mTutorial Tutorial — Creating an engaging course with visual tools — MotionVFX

Tutorials, courses, and how-to videos can end up being incredibly boring without the right tools.
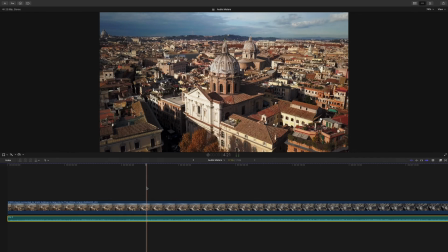So first you'll press shortcut Shift Command 8, and these are your audio meters. They're important. You can click here if you want, and also subscribe and buy my course.
Luckily, mTutorial gives you 107 easy-to-use presets to help you get your message across beautifully and make your videos stand out.
Now, if we press the shortcut Shift-Command-8, you'll notice that your audio meters will pop up.
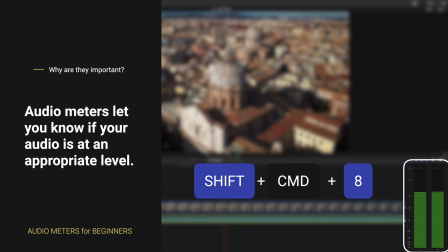These are incredibly important because they'll let you know if your audio is peaking. Don't forget to subscribe to my channel and also check out my course all about audio meters.
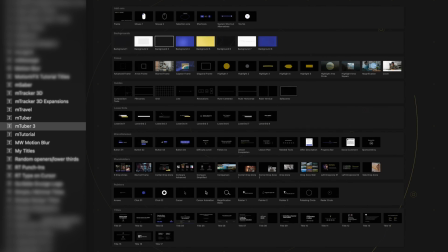Okay, so that is enough about audio meters. I'm Dylan with MotionVFX, and let me show you just a few of the awesome features that we put into mTutorial.
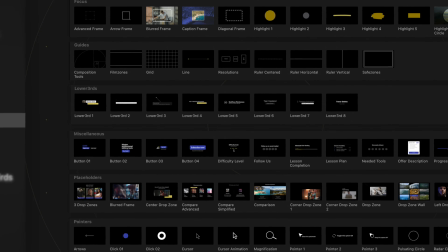So with mTutorial open, you'll notice it's split up into 9 different sections. It looks like a lot, but don't worry, we'll break it down.
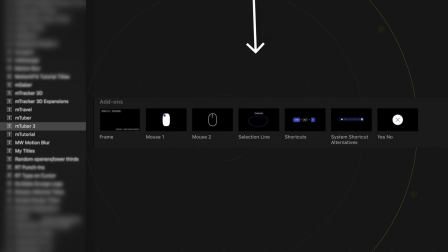The first section here is add-ons. We have a lot of cool options here, like this preset,
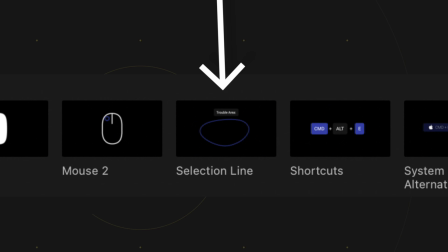which will allow us to select an area using a neat looking drawn-on circle with a customizable title over top.
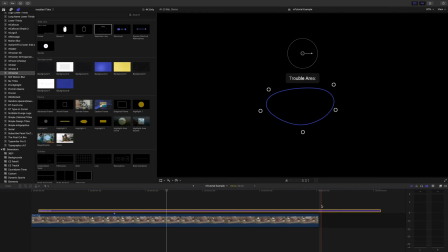So it's as easy as this. Drag it over your clip, make sure you have your inspector open with your title inspector selected,
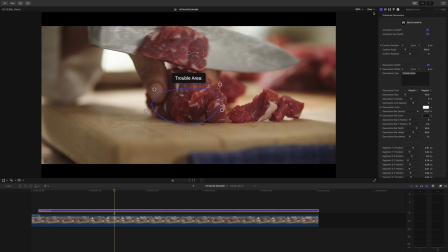and let's do some quick customization as an example. Let's say we're doing a cooking tutorial and we want to highlight the fact that the fat should be cut off of this meat.
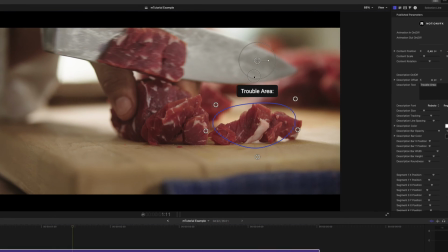We can drag it over to the area we want using this. This is our on-screen controls,
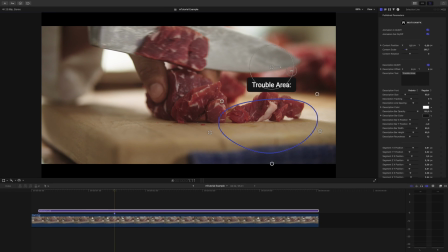and we can use it to position the tool as well as change the size and rotation
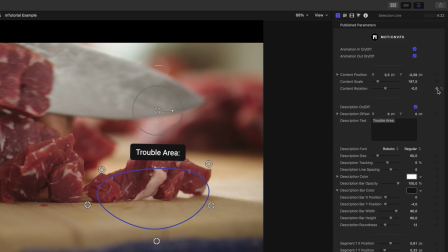without even having to make an adjustment in this area in the inspector.
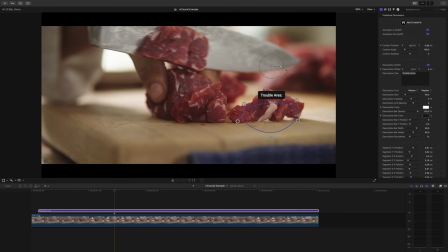Once the size and location is right, you can play around with the circle by using these points here. Pretty cool, right? Let's head into our inspector. Let's first rename this title.
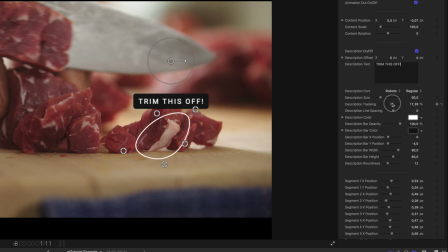I'll increase the tracking of the text so we have more of a cinematic looking title. If I want to change the roundness of the title box, I can, but I kind of like it as is here. Last thing, let's head down to drop shadow. I'll click it on and we'll give ourselves a nice shadow to separate the tool from the background to add some depth.
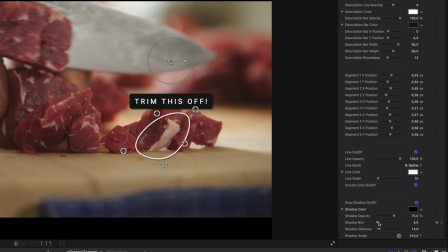What I usually do is adjust the distance first and then add a bit of blur. Now you'll notice that a lot of tools in this pack have an option to animate in and animate out.
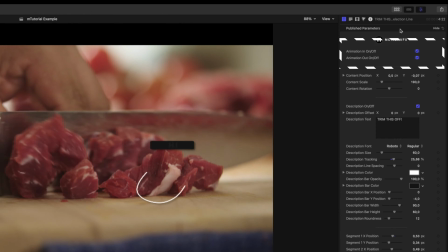Just click off on these options if you don't want the intro and outro animation to happen.
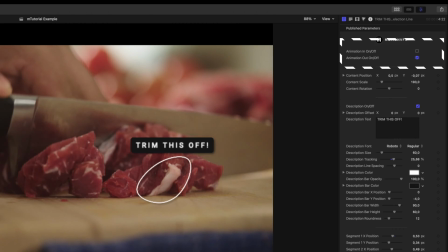It's that simple. Some of my other favorites in the add-on section are the shortcuts add-on and the mouse add-on.
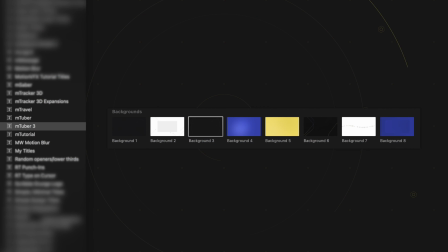The background section gives you 8 high-quality backgrounds that you can use in your videos.
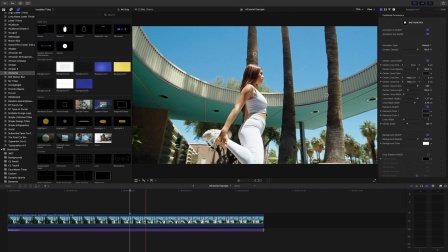Give yourself a nice little border on your videos by dragging them underneath, scaling down your shot by using the transform tool,
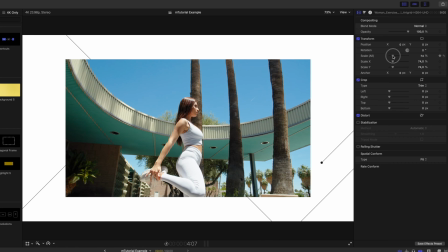or sliding your scale slider to the left in the inspector, and you're done.
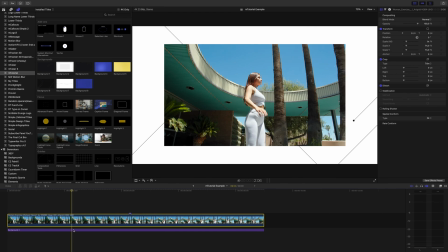Once again, if you don't want the smooth intro and outro to happen, turn off the animation in the inspector tab.
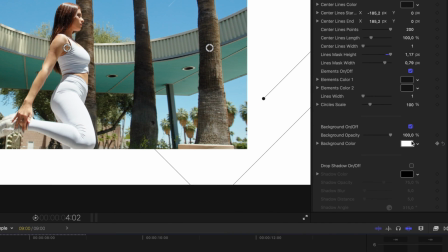If you want to change the color of things, quickly scan for those important parameter triangles we talked about and change the color to whatever fits your style.
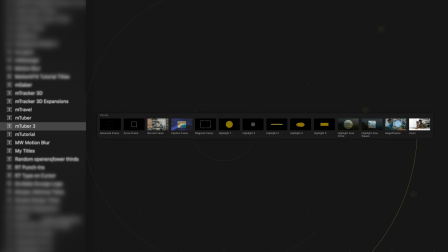The focus section here is awesome. You guys are gonna love this. These tools give you unique options to highlight different things in your videos to help you get your message or point across.
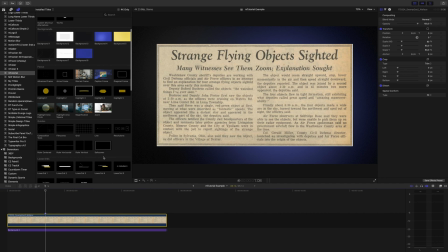And when I say highlight, there are literally tools to give you a highlighter type effect.
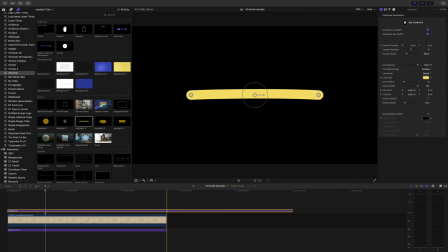So with this text, let's drag highlight 3 over our clip. We already have one of our cool backgrounds underneath.
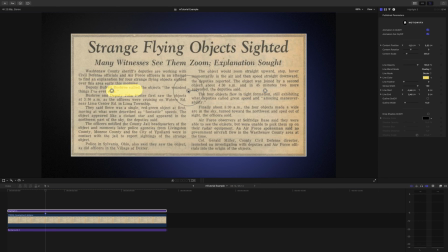Let's drag our highlight focus into position using the on-screen controls here. And here's a little pro tip. If you're using this highlight title on newspaper or a fairly bright background, change your blend mode to darken.
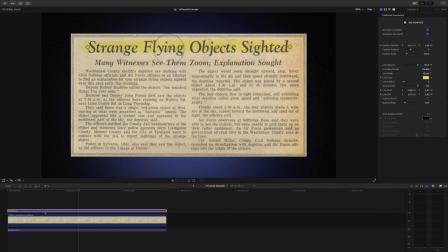And look at that, huge difference. Let's drag this in. We'll change the feather of it so it looks more realistic, and check that out. Pretty easy and simple to create. We could also use the zoom title found in the same section to give us a little more dramatic push into the text being highlighted.
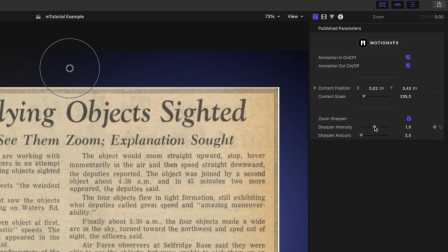Flip on zoom sharpen, and that's gonna give us some nice sharpening of the text as we scale in.
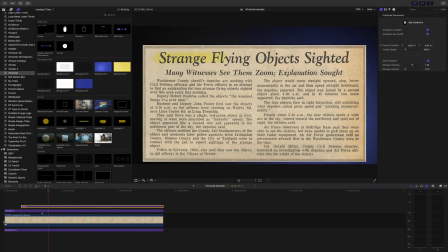This section is packed with tons of other goodies.